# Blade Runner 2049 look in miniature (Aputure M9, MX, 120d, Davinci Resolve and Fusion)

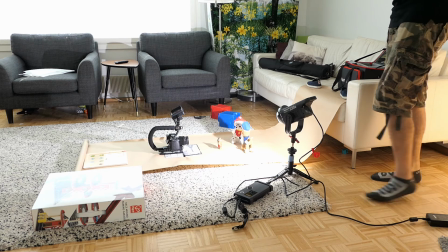8:54 And now I'm gonna put this piece into the 120D,
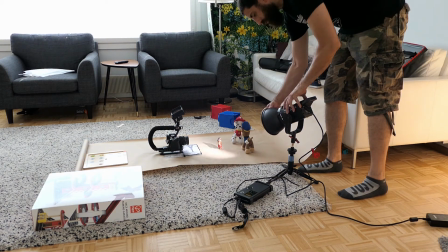8:58 basically to block the light from going to the statues, since I want them to be not lit at all, and they should have a uniform
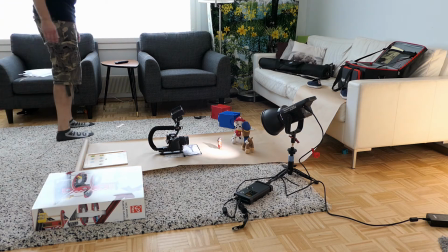9:06 illumination, which comes from the ambient light in this case. And here you can see one of the very many mistakes I've made in this process, and it's consistency.
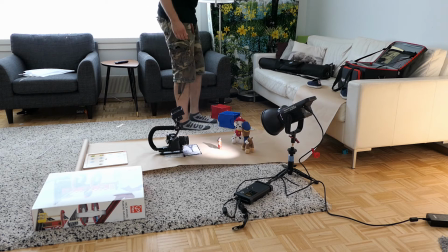9:13 So the light should be shining from the other side of the statues.
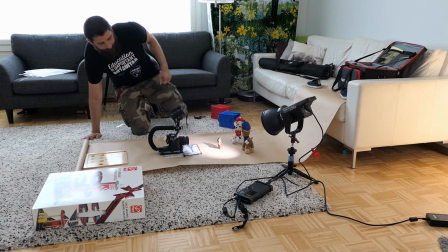9:17 So it came in the original shot from behind the Red Dog or Marshall or Sampa here in Finland, and now it should have been on the other side.
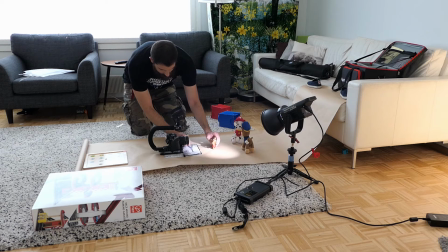9:26 I did revert the talent and the statues, but not the sun. Then the next massive challenge I had here was how to make this guy walk. So the final result, how I did it, it's using a pincho, a skewer, one of the sticks that I usually put meat on and goes into the barbecue.
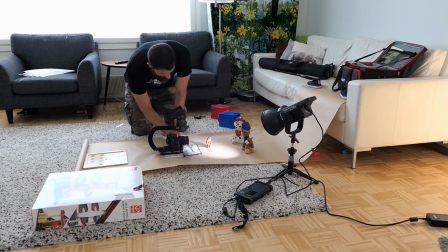9:46 So this is going into an uncomfortable place for the poor guy, but it helps me to make him walk. And this is how I got that shot. Sorry, dude. And then we're gonna get into how did I composite the shots using Fusion within Davinci Resolve.
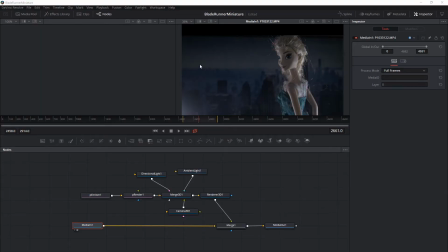10:06 Go. Now let's take a look at the shot of Joy, which was taken from a still. I'm not sure if it was a poster actually, but what I wanted here is to add the rain to the shot to make it a little bit more dynamic, since everything else is very static.
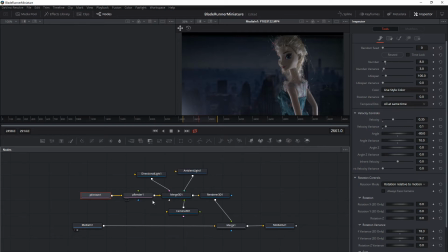10:23 And to add the rain, I'm gonna use some particles within Fusion. I'm going to use actually 3D particles, and then I'm going to render those into a 2D flat image to put on top of our shot.
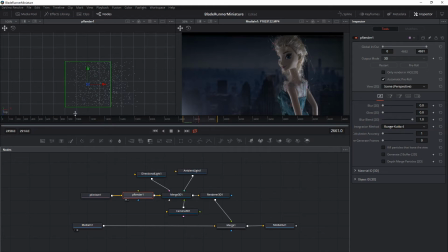10:37 So here we have our emitter and then the render. In the Fusion particle system, there's always a P emitter and then a P render, and then you can have a lot more things. And what I added was a flat rectangle as the source of the rain.
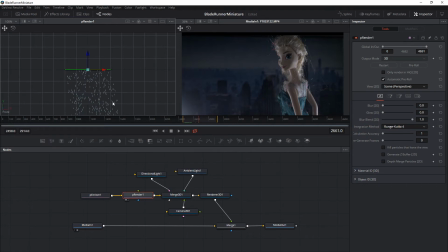10:53 And then what I wanted is that it comes a little bit sideways, so it's a little bit more interesting as well. What I did was use lines as the type of particle that is being shown. And then you can see here, this is the number of particles which is created per second,
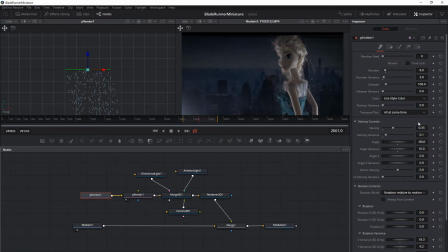11:11 and that's the variance of how many particles, so it might be between 5 and 11. Then there's the velocity, and that's the angle. So that angle determines that it comes a little bit sideways, the rain, and having some variance, it makes it look a little bit more organic as well. So a bit more interesting maybe.
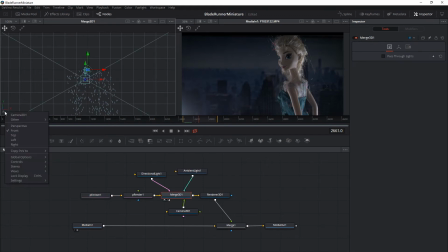11:32 Then in this merge node, I added a couple of lights, one directional light to have a bit more interesting look, since the light will lit some of the drops from some place, then some ambient light to have some constant lighting for the rest of the drops.
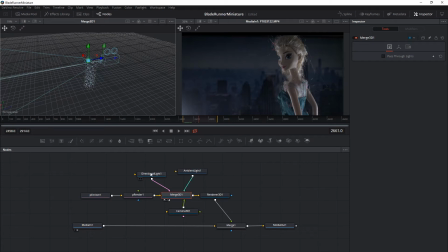11:50 And here then I added the camera, and the camera is the one that is being used to render the image in 2D that then I can superimpose into our image. And then these two lights, they have a little bit of blue cast because it's rain and everything else is pretty bluish in this image.
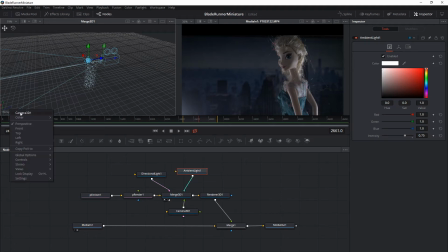12:08 And then this merge 3D then is piped into a renderer 3D, and that's what will generate the 2D image. So this is the camera view from our merge node, but as you can see, everything is sharp, everything looks in focus, which is not very natural, as we have our character in the foreground,
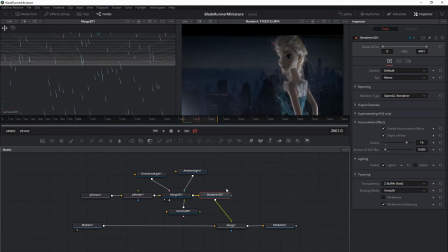12:28 and then the background is an image which is a little bit blurred. But if you enable the accumulation effects, then you can turn on the depth of field.
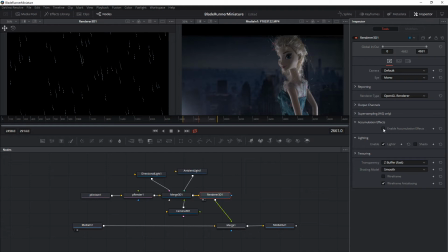12:36 And if you turn on the depth of field, then you have that, exactly, depth of field, which means that you can have some things in focus and some things out of focus. As you can see here, this is way too sharp. This wouldn't look good at all.
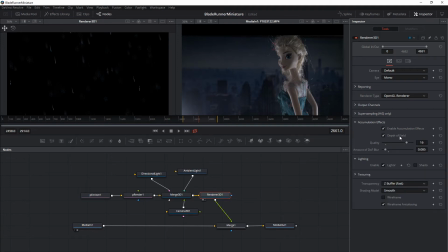12:47 But if I enable then these accumulation effects, then I'm going to have this depth of field, and some of the drops will look a little bit out of focus, which will make them look which are a bit farther away, which they are, since it was an actual 3D plane, 3D space, sorry, where we're creating the rain.